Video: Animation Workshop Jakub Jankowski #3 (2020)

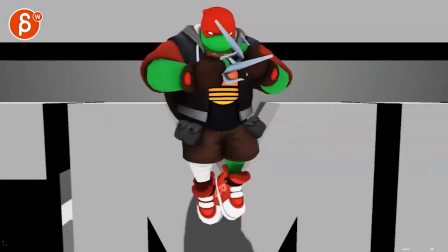[7:55]
this feels a bit meek i don't know it feels like you want to go and
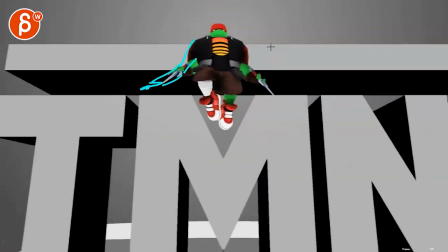[8:01]
this would have more outward stretched arms like less
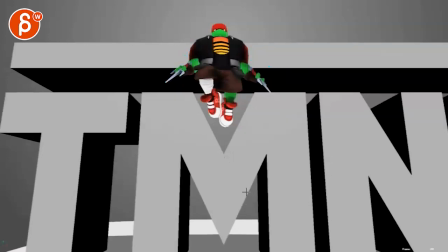[8:05]
elbow to the body and more out at least to me just pushing that a bit more
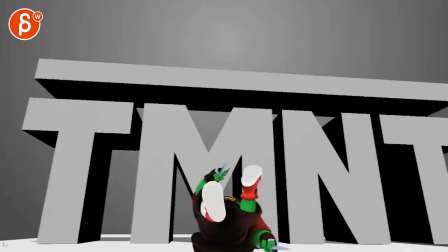[8:10]
that's cool and i love that hold here that little moment who holds
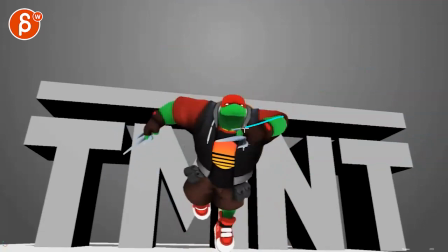[8:16]
but i will probably hold I need a hold with arm here or above,
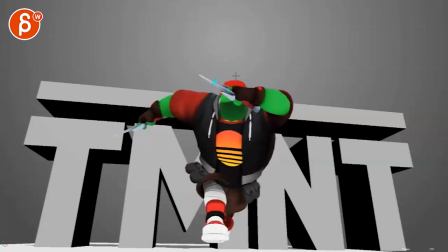[8:22]
but I wouldn't go so long into covering the face. So whatever you do, find a hold that we don't go higher than this, you can see more of the face.
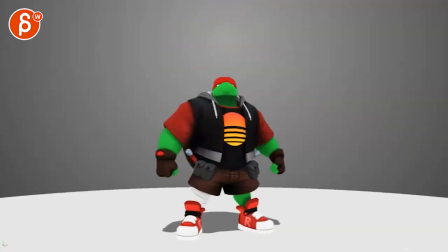[8:36]
It's cool though, and I like your text at the end.
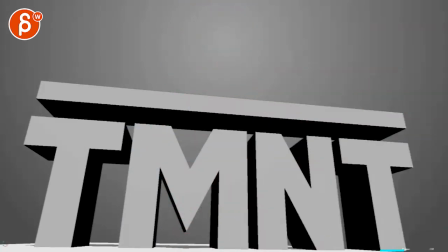[8:43]
The framing where, again, it feels like there's a tangent right there, where you want to personally frame this a bit more like that.
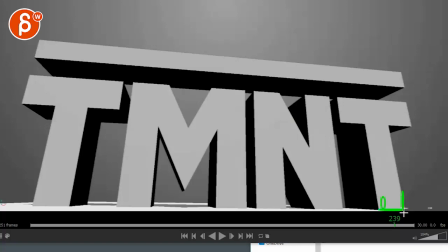[8:51]
where this just ends nicely here. We have a bit more of the ground. What is this? What am I doing here? Oh, I'm doing circles. He changed to freehand here. So you got that, but then again, that white, I mean that horizon line can come into here and finish.
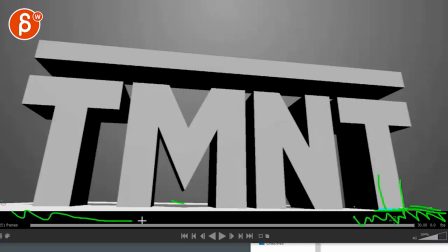[9:09]
So all of this is still the ground. Excuse me. And that's that. I think that'd be kind of cool.
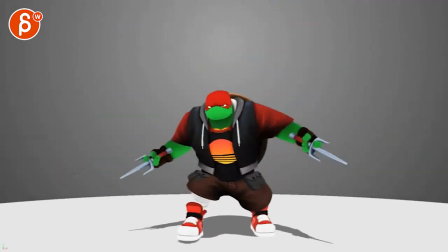[9:21]
yeah i don't i'll leave it at that it's very cool love this idea it's cool to play with this cool to see the rig there um and then you tell me if you can push uh facially things so he's not always stuck in that same pose is there anything where you can you
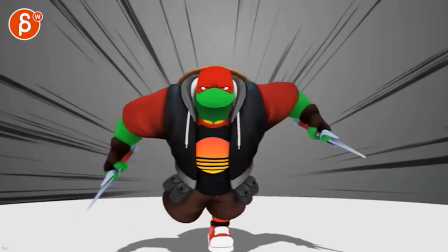[9:35]
know eyebrows make the eyes bigger anything with the mouth opening the jaw i have never played with this
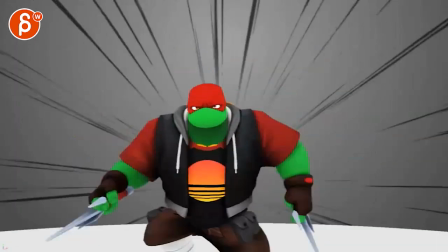[9:40]
rig so i don't know um so that we can push this so it's not always stuck in this expression All right, I'm going to leave it at that. Thank you. All right, there's an email. You can sign up. You can start whenever you want. You can submit whenever you want. You get 16 submissions. Either way, a like and subscribe would be awesome. All right, thank you.